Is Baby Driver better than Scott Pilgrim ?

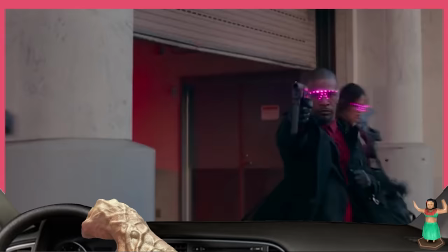(24:48)
The bank's alarm starts ringing, the gang runs back to the car, the cop gets pumped full of lead, baby can't take it.
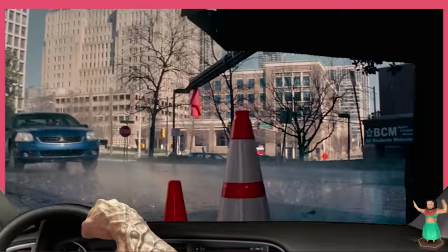(24:53)
It crescendos and crescendos and crescendos and then it crashes. I'm gonna refrain from showing you one of the coolest shots in the movie.
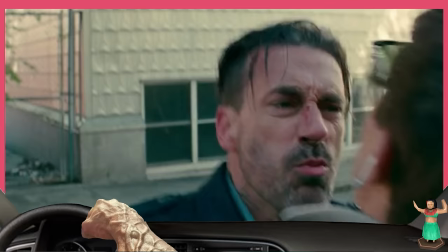(25:01)
A, because of the copyright claim and or age restriction this video could get, and B, because you should really go watch this movie for yourself after whatever this has become.
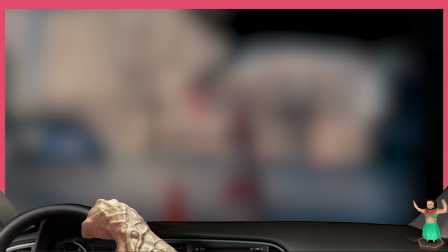(25:10)
Has this review bled into video essay territory yet? But just because I won't show you doesn't mean I won't spoil it.
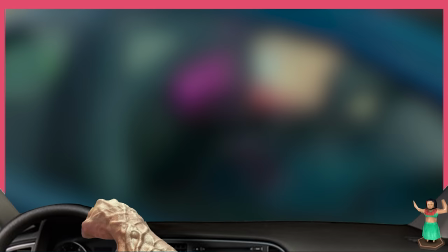(25:15)
Bats' death is just as crazy as he was, and honestly I've got to thank him because without his noble sacrifice, we wouldn't have gotten the very best scene in this entire movie.
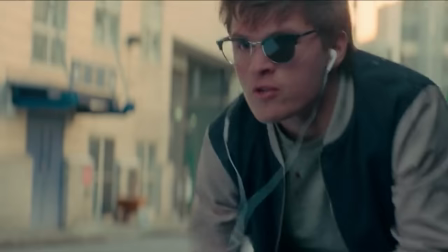(25:25)
Without a shadow of a doubt, my favorite scene in Baby Driver is Baby Runner.
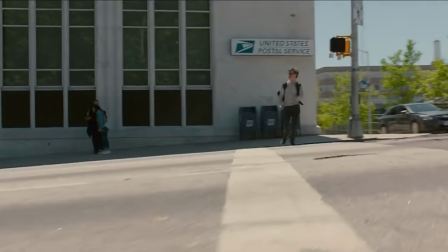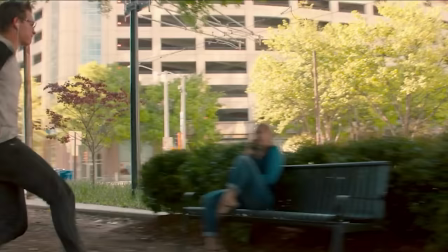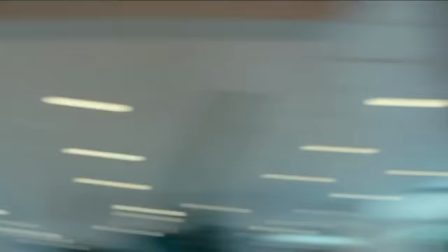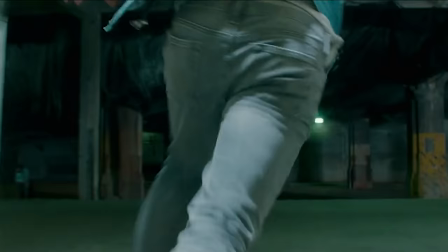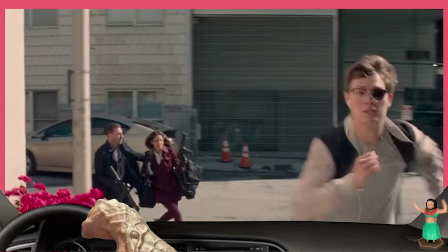(26:08)
Having this movie's most climactic chase be a foot race was a stroke of pure genius to me.
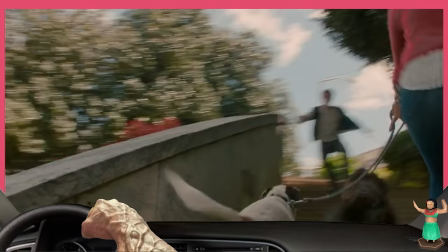(26:13)
Obviously, it feels more down-to-earth, and human being our main character in a much more vulnerable state,
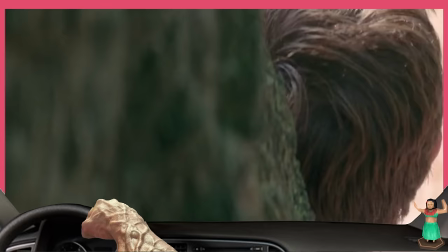(26:17)
not in his two-ton metal box, and the whole thing is set behind the most hectic song in the entire soundtrack,
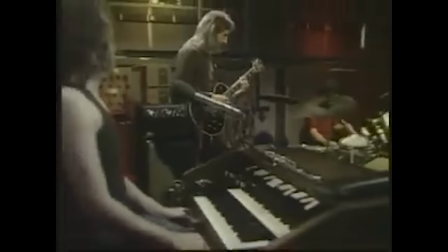(26:23)
Hocus Pocus by Focus.
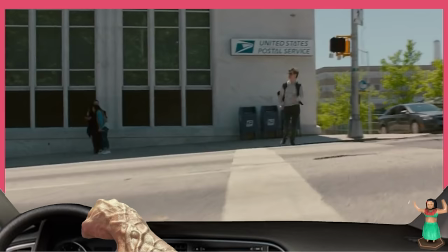(26:31)
Pretty obviously kind of a peck song, but with just enough energy to get Baby through the race.
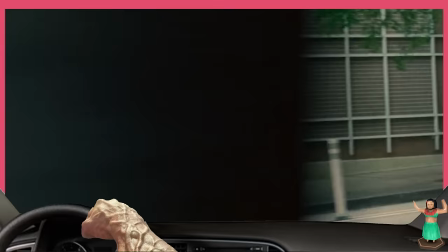(26:36)
And they seriously could not have picked a better track. This is so insane.
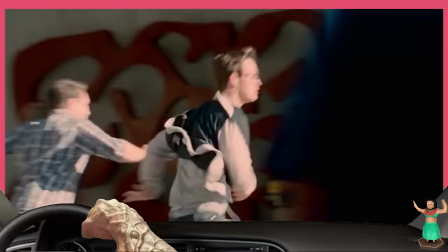(26:40)
It's got yodeling, a flute solo, shredding guitar, and it ends in just as much of an explosion as Intermission did.
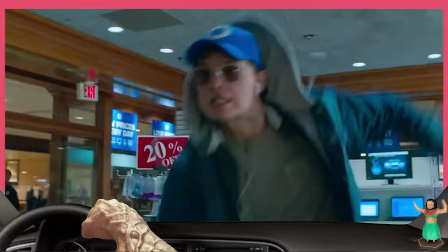(26:46)
It blares as we follow baby away from the cops through a park doing some parkour into the mall into a store to swap clothes on some
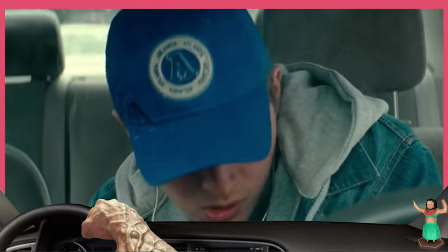(26:53)
scooby-doo shit It's it's great And when he finally does manage to get into a car the cool calm and collected baby is as good as gone
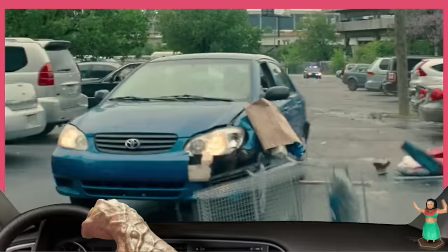(27:00)
He can't stop crashing the second he gets behind the wheel this time is totally different Everything is different.
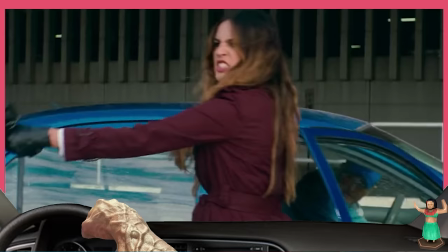(27:06)
Everything is wrong. It might not give us any answers about superstition But sometimes questions are just as good.
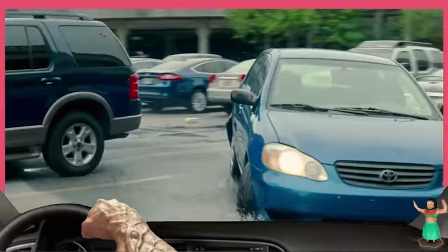(27:11)
What do you think do hex songs exist is hocus-pocus? the only reason Baby crashed right into Buddy,
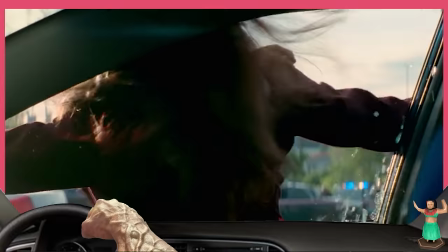(27:17)
inadvertently causing the end of Darling, is Baby a jinx or a good luck charm?
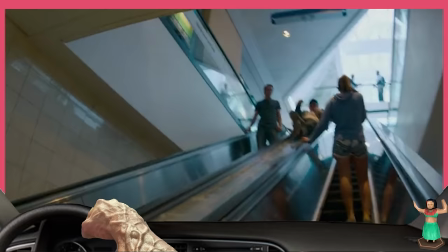(27:21)
Kind of a weird thing to mention, but for some strange reason, my favorite detail in this entire movie is the song playing on the store's radio being in time with Hocus Pocus.
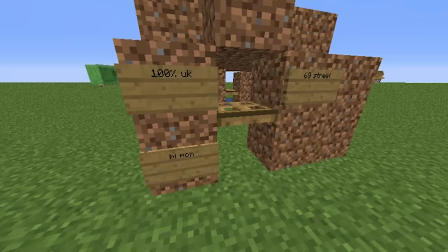(27:32)
It doesn't mean anything at all, no real significance, I just think it's neat. Little satisfying details like that is what separates the Dirt Huts from the Mega Builds.
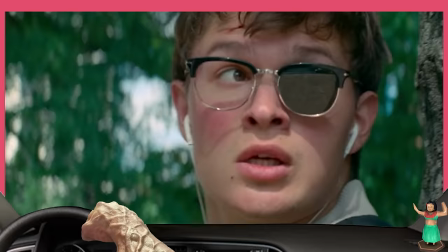(27:40)
To me, detail is key. And this whole amazing moment is followed up by what is probably the best scene in the movie if I'm being unbiased.
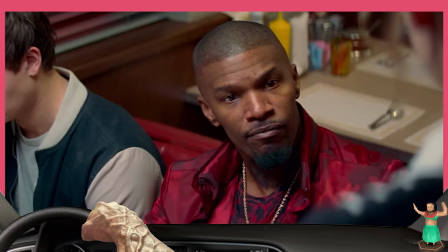(27:48)
Buddy beating Baby to the diner to punish him. Everything in the movie sort of comes to a head here.
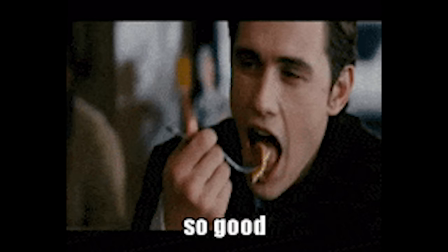(27:53)
He knows to come here because of bats exposing Baby for knowing Debra. It's so good. Everything about this gives me chills.
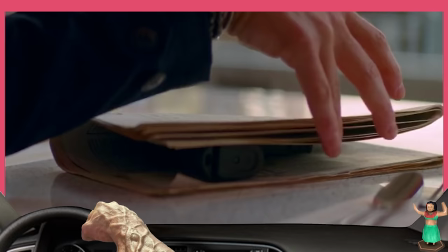(27:58)
Debbie's stark breathing, Buddy's calm, terrifying demeanor, the stakes of the movie are at an all-time high.
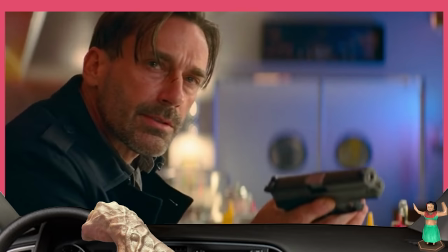(28:04)
Buddy and Baby both know that their names and faces are out there and that it's basically over, but Buddy decides to spend that time going on his last stand instead of trying to finally escape, like our protagonist. A cop shows up at the height of the tension right before Buddy shoots Deborah just to ask for a bathroom key.
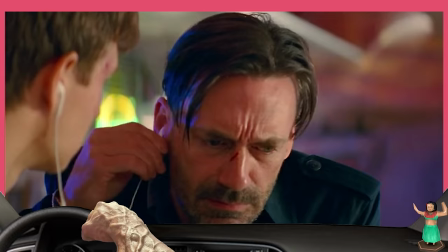(28:19)
He doesn't pick up on this tense situation in the slightest. For how much this movie humanizes criminals, it goes out of its way to dehumanize cops, which is kind of based.
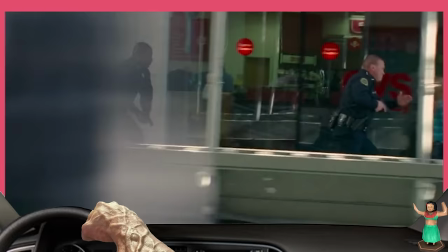(28:27)
For instance, during the Hocus Pocus scene, there's multiple times when cops all say the same thing in unison, like they're in an anime or they're all robots or something.
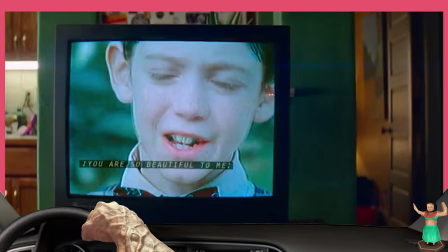(28:36)
Like I've said here before, this movie is full of Edgar Wright-isms, like these little details that you would never catch at first, third, or maybe even tenth viewing, like foreshadowing on the TV,
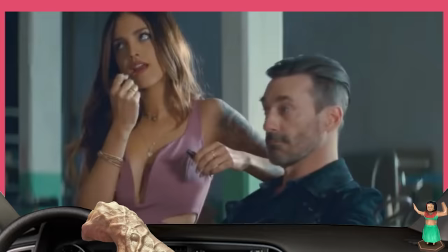(28:45)
or characters from earlier in the movie ending up on the news, everything down to the color of Baby's shirt. The costume designers really need a raise here.
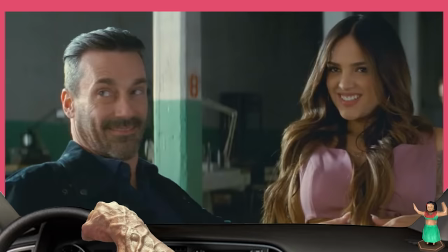(28:51)
Buddy and Darling only wear blue and pink, they're the classic couple. But that dark masculine blue also shows how downtrodden Buddy is.